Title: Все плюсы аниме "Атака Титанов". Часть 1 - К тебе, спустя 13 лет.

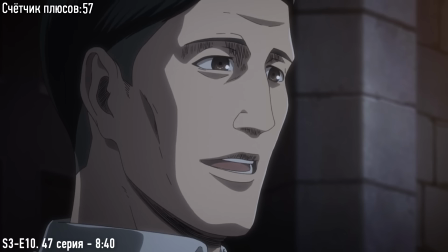[18:01]
Это прямой намек на веру в то, что король и прародитель для культистов является богом, то есть нам тут намекают на силу прародителя.
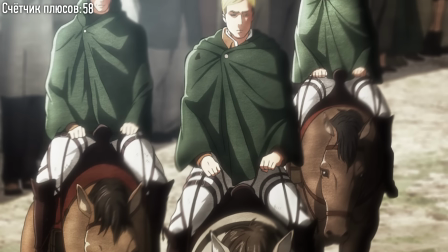[18:09]
А также все убеждение народа идет наперекор целям Эрена и разведкорпуса в целом, ведь они все наоборот хотят выйти за стены.
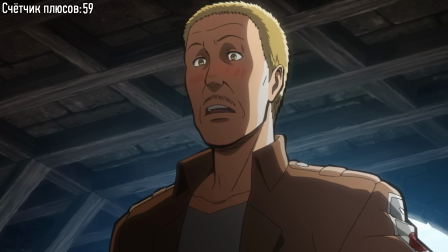[18:17] Вы воевать-то сможете, если вдруг что? А с кем нам воевать? А вдруг эти твари сломают стену и зайдут в город?
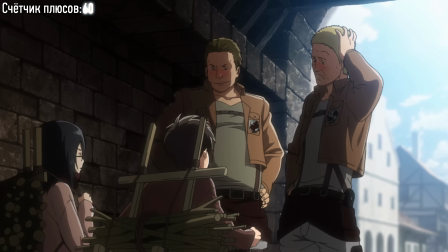[18:24]
Эрен предсказывает будущее.
Беда еще страшнее, когда ее не ждешь!
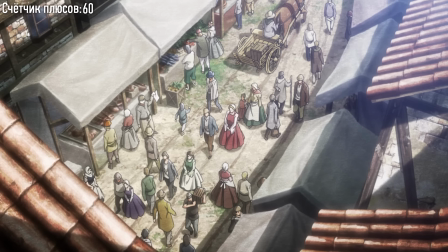[18:29] Так папа говорит! Доктор Йегер? Он ведь однажды спас весь наш город от эпидемии.
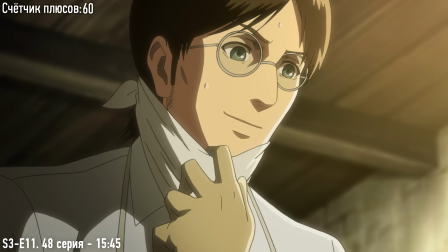[18:35]
Важное упоминание прошлых событий. Эпидемия так-то уже намекает на то, что Гриша пришел снаружи стен, но об этом потом.
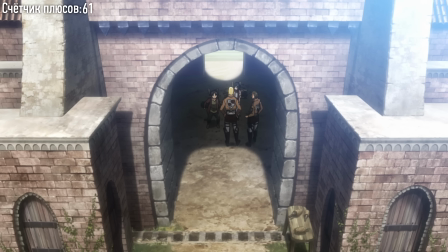[18:42] Так вы... И не собираетесь с ними воевать? Ну и звали бы себя не солдатами гарнизона, а стеностроителями!
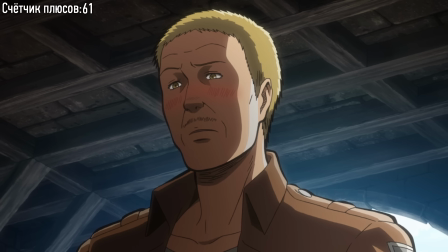[18:50] Можно всю жизнь тут просидеть, есть, спать и не вылезать за стены.
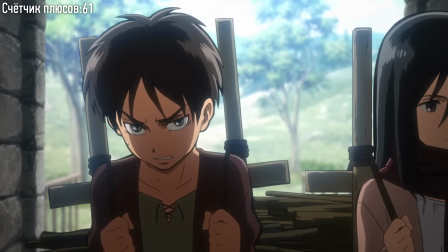[18:55] Но тогда получается, что мы живем тут как скот.
С самого начала мы уже поняли позицию, взгляды и цели главного героя.
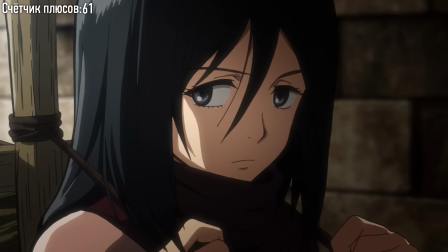[19:03]
Они же приумножатся во второй серии. Цель до безумия проста, но абсолютно неисполнима.
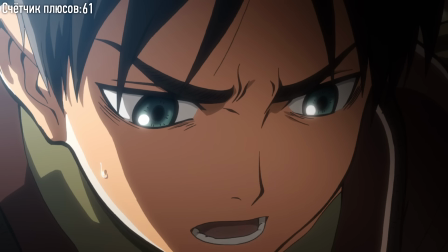[19:09]
Это делает сюжет интересным.
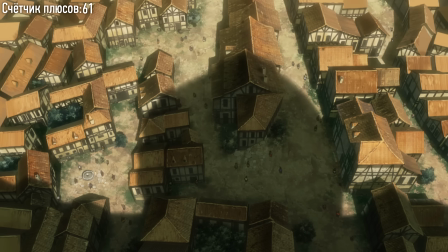[19:10]
Не нужно персонажам давать какую-то завуалированную цель, типа создать устройство, чтобы выключить все датчики врагов,
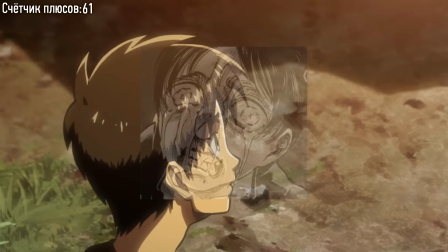[19:19]
чтобы освободить близкого человека, который был в прошлом важен для моего соседа.
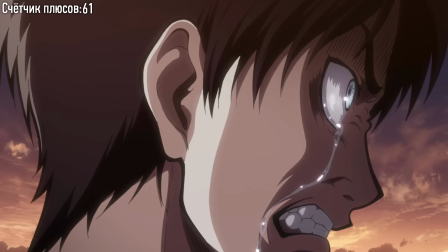[19:25]
Всякая такая фигня не нужна. Как меня учили на курсах дизайна, усложнять легко, упрощать очень сложно.
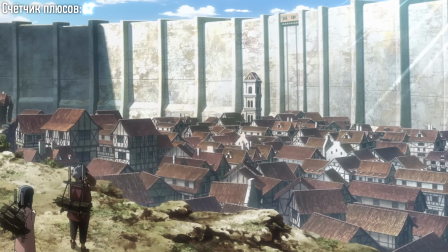[19:33] А вот и разведчики вернулись.
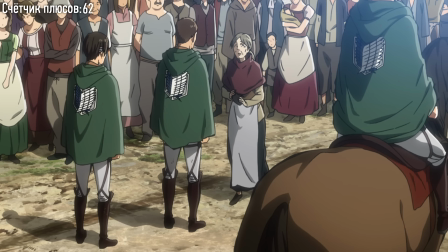[19:40] Простите, я что-то нигде не вижу Мозеса. Отдавай.
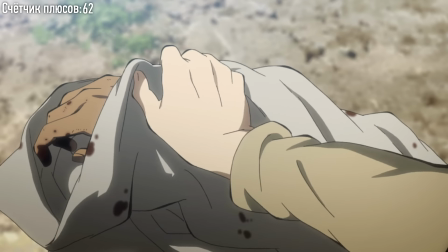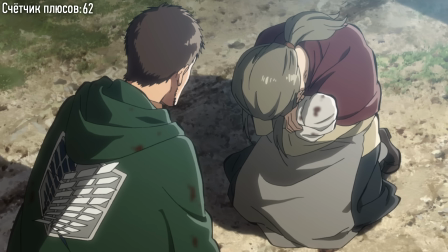[19:50] Но ведь мой сын принес какую-то пользу. Но ведь смерть моего сына...
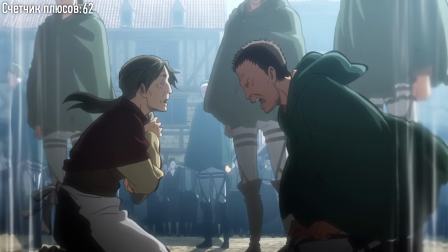[19:57] Кристина хоть как-то помогла! Мы не добились никаких результатов!
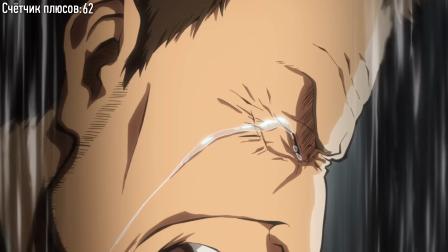[20:03] Мы так и не смогли даже приблизиться к тайне этих чудовищ!
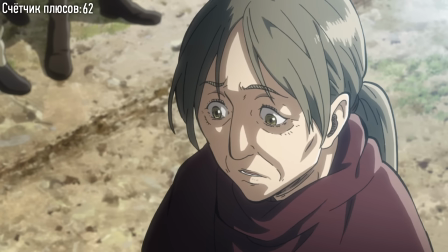[20:09]
Сцена с рукой Мозеса шокировала всех при первом просмотре. И нет, нету здесь Эрена из будущего, это утка от фанатов.
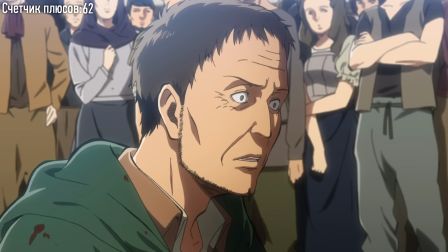[20:15]
Слова матери окончательно убили мораль Кита Садиса, он, кстати, показан для раскрытия в будущем, отчего отдаст пост главнокомандующего Эрвину.
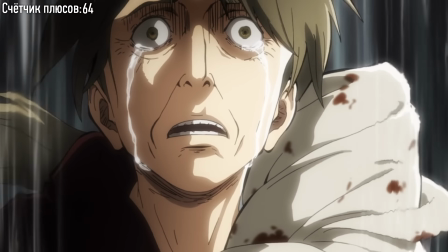[20:23]
А также эти слова важны для формирования взглядов Эрена. Он уже сегодня повторит, что нужно вложить смысл в жизни павших.
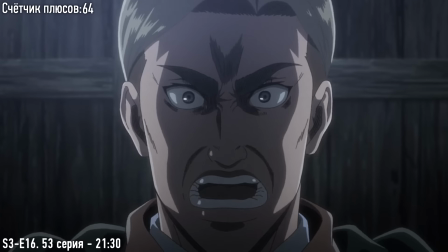[20:29]
Эта идея будет важна для всего пути Леви и в битве со звероподобным.
Тут и помогать-то не с чем.
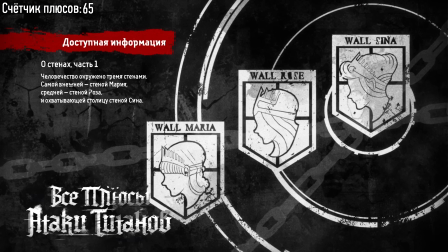В каждой серии Титаки Атанов будут инструкции посреди серии. Лор вселенной настолько широк и продуман, что информацию приходится рассказывать через такие вставки.
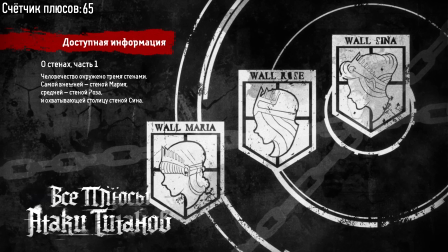[20:51]
Это отличный метод делать рекламные паузы на телевидении, собственно для этого карточки и сделаны.
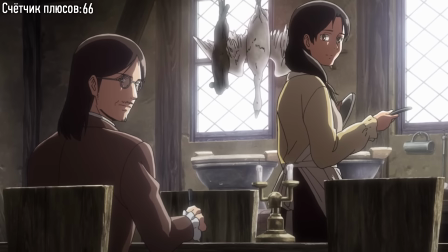[20:58] Это мы. Заходите. Надо же, Эрон, ты сегодня потрудился на совесть?
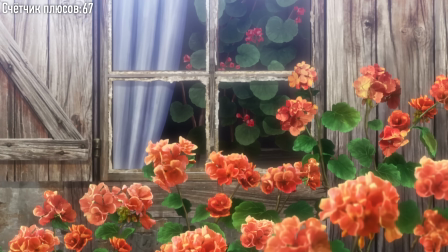[21:05] Папа, ты куда-то уходишь?
Кроваво-красная герань. Цветы, чье название происходит от греческого...
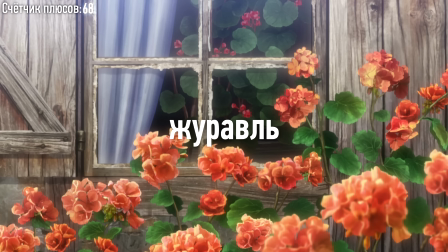[21:14]
что переводится как «журавль». Больше информации я не нашел, но я не думаю, что красный цвет означает скорую гибель, типа кровь, там.
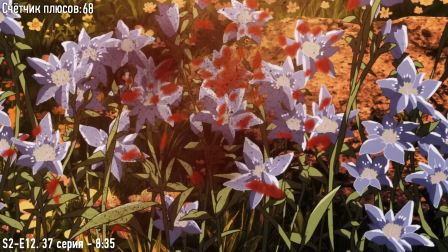[21:21]
Когда того же Ханаса убивали, цветы были синие.
Наш Эрон хочет пойти в разведкорпус.
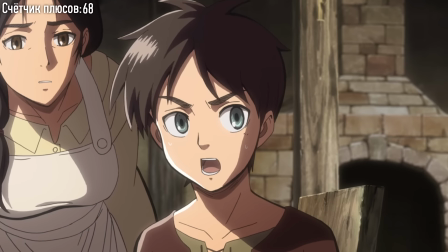[21:28] Почему ты хочешь наружу? Я хочу знать, что творится в мире за стенами!
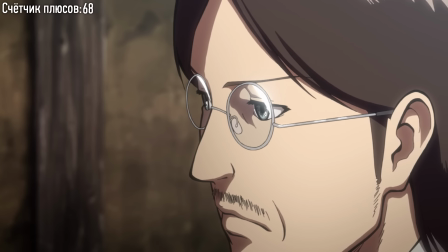[21:34] Я не собираюсь всю жизнь сидеть за ними дураком!
Вы бы знали, как много раз этот взгляд Гриши поменяет свое значение.
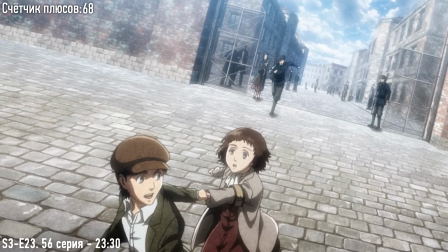[21:42]
Сначала он выглядит как обычный отец, потом как человек, который тоже хотел выйти за стены в свои годы, затем... да.
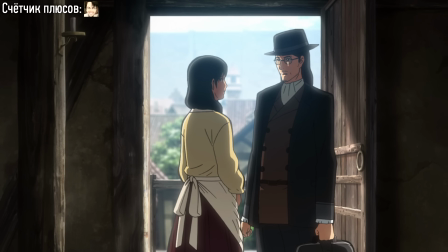[21:50] Пойми, никакие слова не уймут человеческую жажду познания.
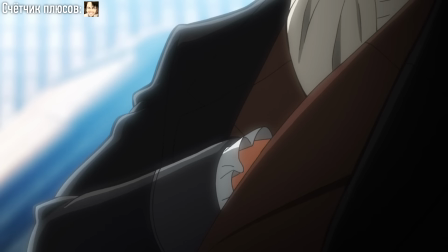[21:55] Как вернусь, покажу тебе наш подвал, который держал под замком.
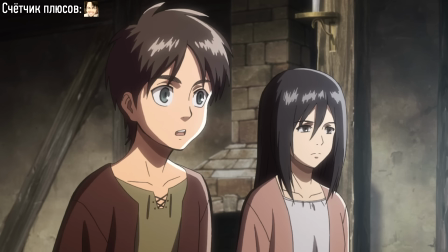[22:00]
Культовый ключ – символ правды о внешнем мире. Эта деталь и уже интригует, что же хочет показать Гриша, и раскроется в будущем, когда все расскажут.